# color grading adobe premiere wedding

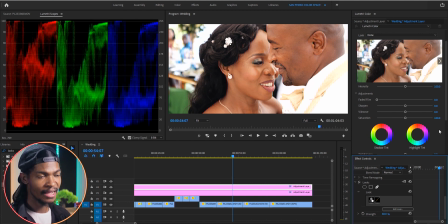from there i will add a lumetri color as well and on the basic correction
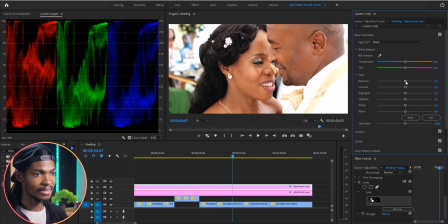i'm just gonna increase the exposure slightly maybe about 0.1 then i will reduce the highlights as well maybe to negative 21 then the shadows
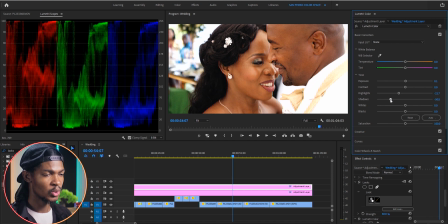as well reduce it all the way maybe to somewhere around 57 negative 57
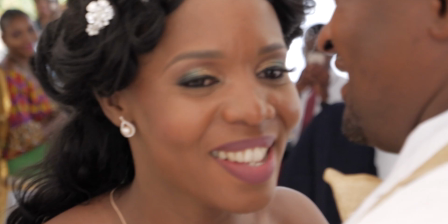and i'm done correcting the footage you can see the before and
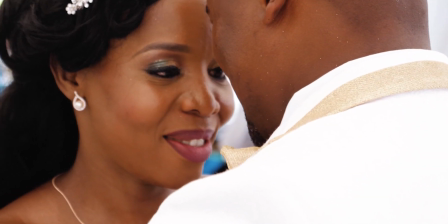after now it looks natural so next i'll start adding a
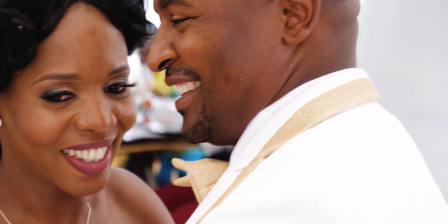creative look or a color grade to our wedding video so this time i'm going to
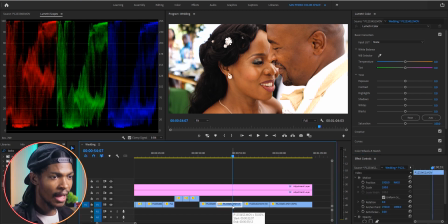select the clip in the timeline and I'm going to add a lumetri color to it. The first thing that I want to adjust here is the white balance. It looks too warm for my taste. So I'm going to go to the basic correction and make it a little bit cooler.
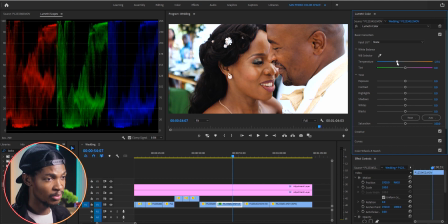So I will check the temperature maybe to somewhere negative 36. Then adjust the tint as well to somewhere maybe around 7 and it looks a little bit dark for my test so I'm gonna increase
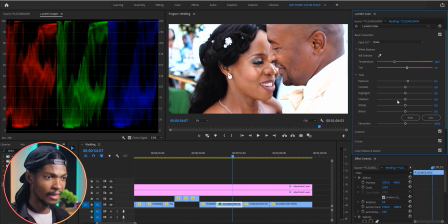the exposure maybe to somewhere around 0.5 and then I'm going to increase the contrast as well maybe to 27. You can see what we have done so far at least the image looks good now. See the before and after.
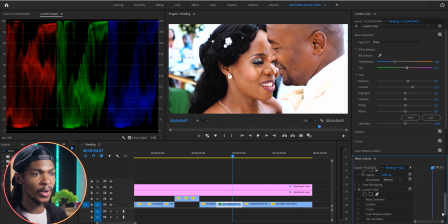Next I'm gonna go to the effects control window right click on that lumetri color and rename it white balance looking at the image I can see that the skin tone doesn't really look natural to me they look
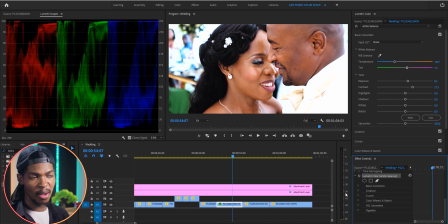a little bit of magenta so I'm going to correct that and what I'll do is to add another instance of lumetri color and I'm gonna go to the HSL secondary section and I want to work only on the skin so I'm going to pick the set color eyedropper and select the skin.
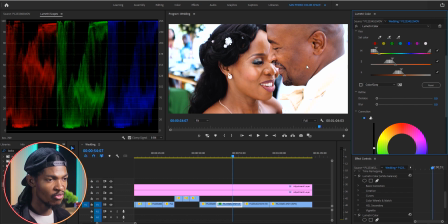I will use these second eyedropper to add more variations of the skin so that I can have a perfect key.
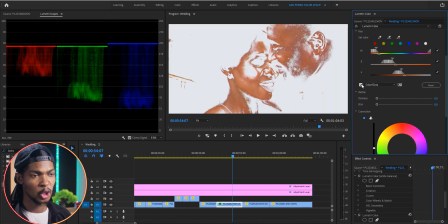Let me check this color gray box so that it's only the skin that I can see. I can also use these HSL sliders to make sure I have a proper key for the skin.
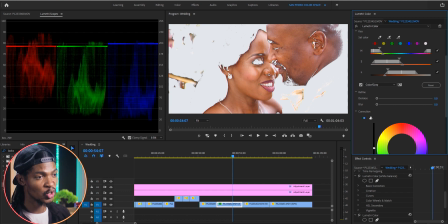Then I'm going to come to the refine and make denoise 10 as well as blur 10 just for the colors to blend with each other nicely in the correction section i'm gonna click on these three wheels so that i can see shadows
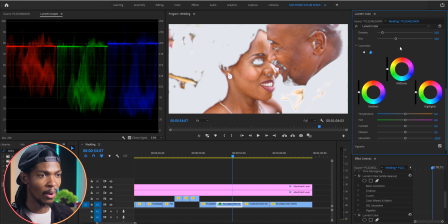mid tones and highlights what i'll do is with the mid tones i'm gonna raise them a bit higher so that i can brighten the skin i will also do the same on the highlights just raise them a bit higher so that the skin can be brightened And then on the temperature,
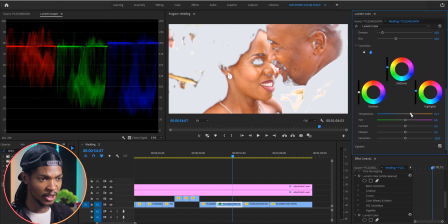I'm going to increase it all the way up to maybe 32 so that I can make the skins a bit orangish.
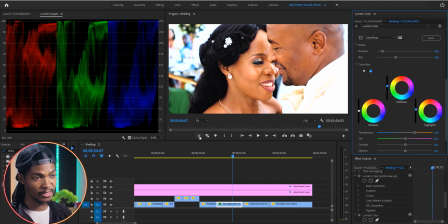Now it looks pretty good. You can see the before and after. Now I will go to the effect control window and right click on that lumetric color and rename it skin.
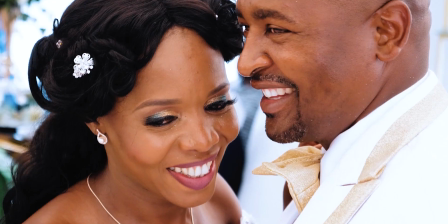the next thing is since the skin is a little bit more orangish i'm gonna try and make the background a little bit bluish so that we can
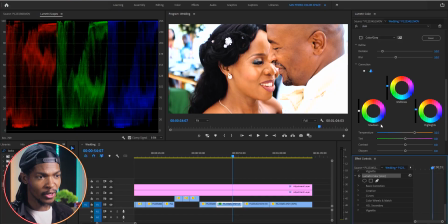have a good color contrast so i'm gonna add another instance of lumetri color and i'll go straight to the hsl secondary section i'm gonna pick the set color eyedropper and select the skin again i will use the second
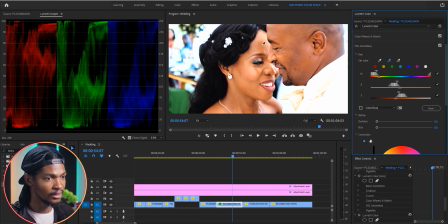eyedropper to add more variations of the skin so that I can have a perfect key.
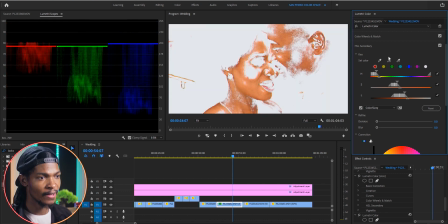Let me check this color gray box so that it is only the skin that I can see.
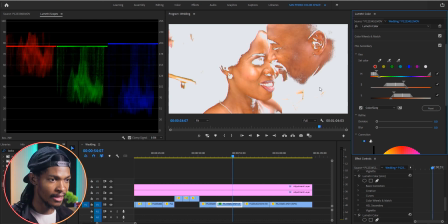I can also use these HSL sliders to make sure I have a proper key for the skin.